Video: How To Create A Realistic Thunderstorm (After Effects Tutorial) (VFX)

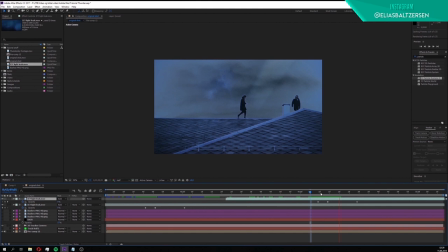Transform, then flip horizontally. We're doing this to create some variation in the light leaks. Go find another lightning hit. Then click on the first light leak and duplicate it.
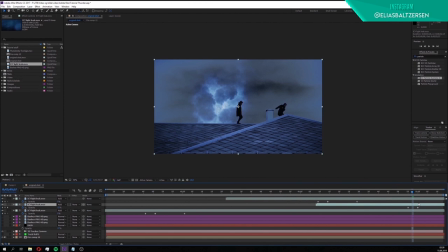Press U to reveal the keyframes. Drag it over to the lightning hit you found. Then adjust the keyframes if needed. I didn't really like the light leak in the middle, so I'm gonna adjust it a little.
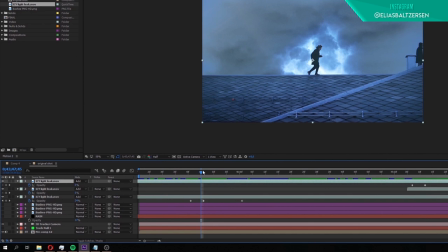To make these light leaks look good, you just have to play around until it looks okay.
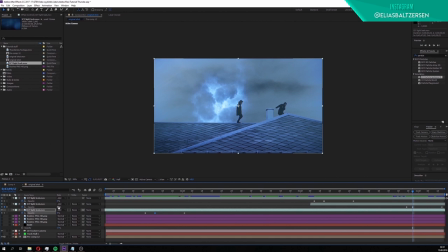I'm gonna put the middle keyframe to 16% instead of 30% to make it even more subtle.
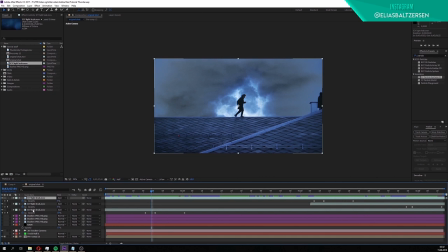The light leaks are now finished. Before we add the final touch to our thunder scene, close the properties to all the layers. Then turn on the rain and bush layers.
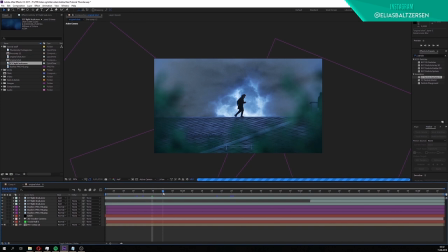We'll finish off everything by applying my LUT, it'll make all the elements blend together.
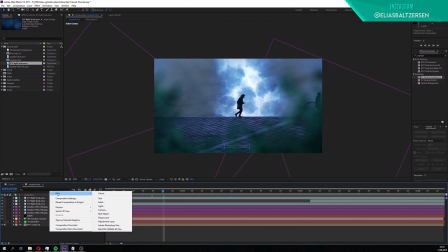Right-click on any blank space in Red Timeline, then New Wind Adjustment Layer.
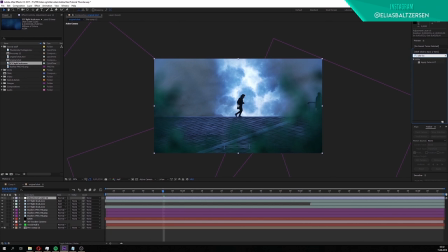Extend the back end of it. The adjustment layer has to be above all the other layers.
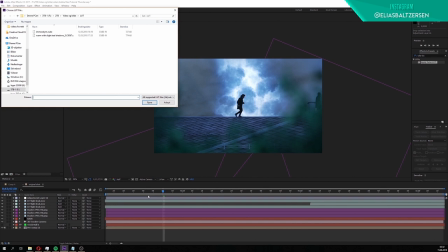Search for Apply Color LUT. Apply it to the adjustment layer.
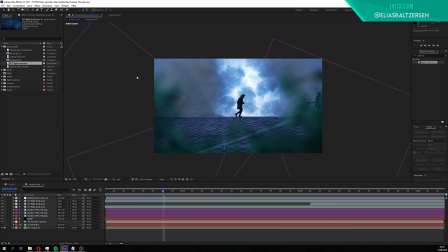Find the cube file that you downloaded along with my footage. Double-click on it to apply it.
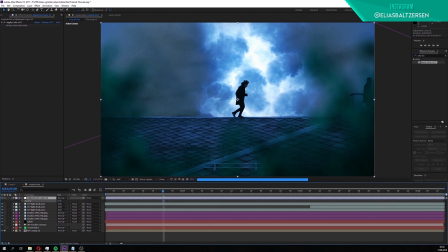See how much of a difference it makes. You can lower the opacity of the adjustment layer to lower the strength of the LUT.
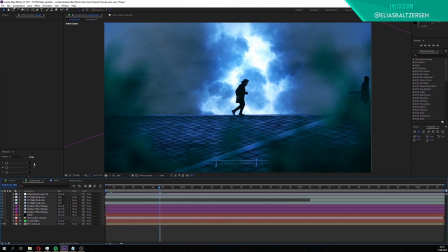Click on Layer, New, Solid. Make sure it's black. Click OK.
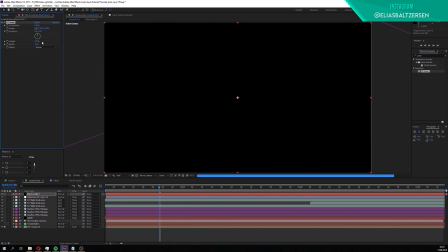Apply the CC Jaws effect to the solid. Turn the high down to 0.
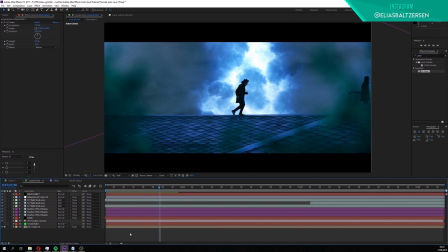Then put the completion to 74%. We now have black bars, they will give the video more of a film look.
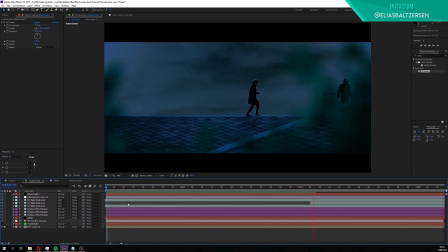The video is now done. Let's take a look at how it turned out.
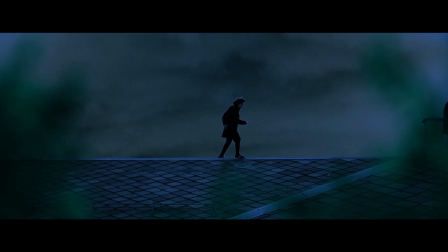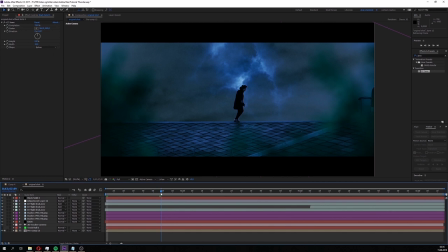Isn't that amazing? The possibilities are endless with what you can do with compositing.
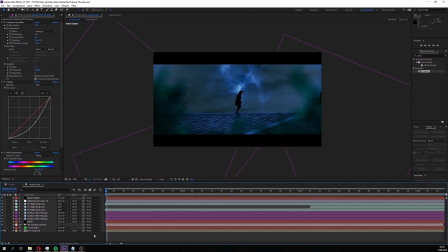We took a boring shot and made it way more interesting. Making a thunderstorm isn't the only thing you can do with this footage. Let me just quickly show how I can change the mood of this footage in a few minutes.
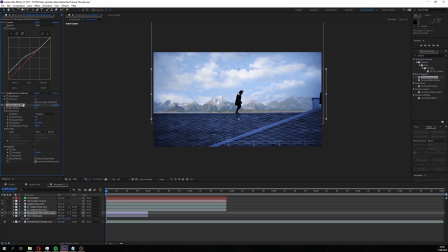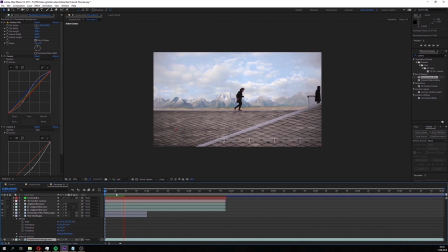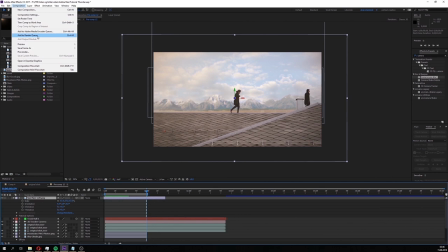Okay, let's take a look at it.
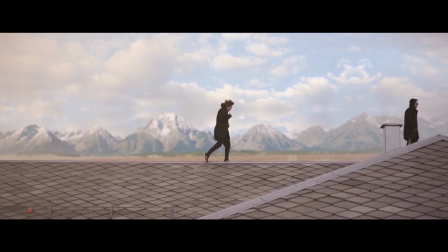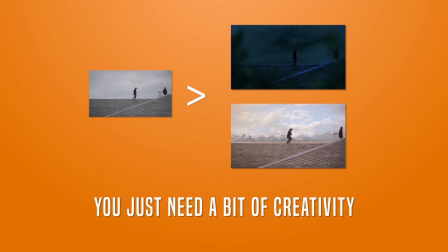You see? There are no limits to what you can create, you just need a bit of creativity. That was it for this tutorial. I hope you learned something from this.
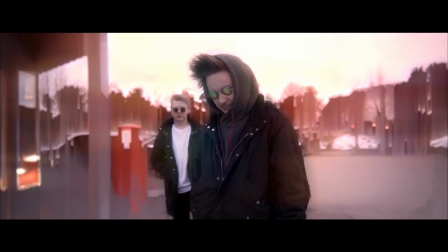If you want more tutorials on filmmaking, like and subscribe to my channel.
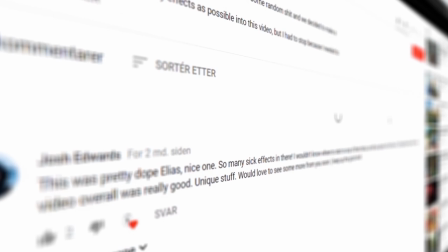Leave suggestions for tutorials you want me to make in the comment section.
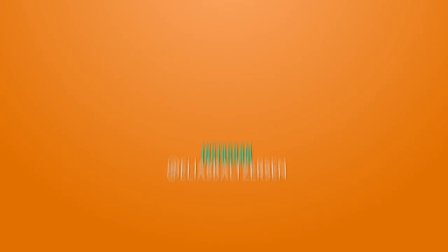Check out my Instagram for more crazy videos. If you have any questions, just message me on Instagram. See you later. Bon voyage!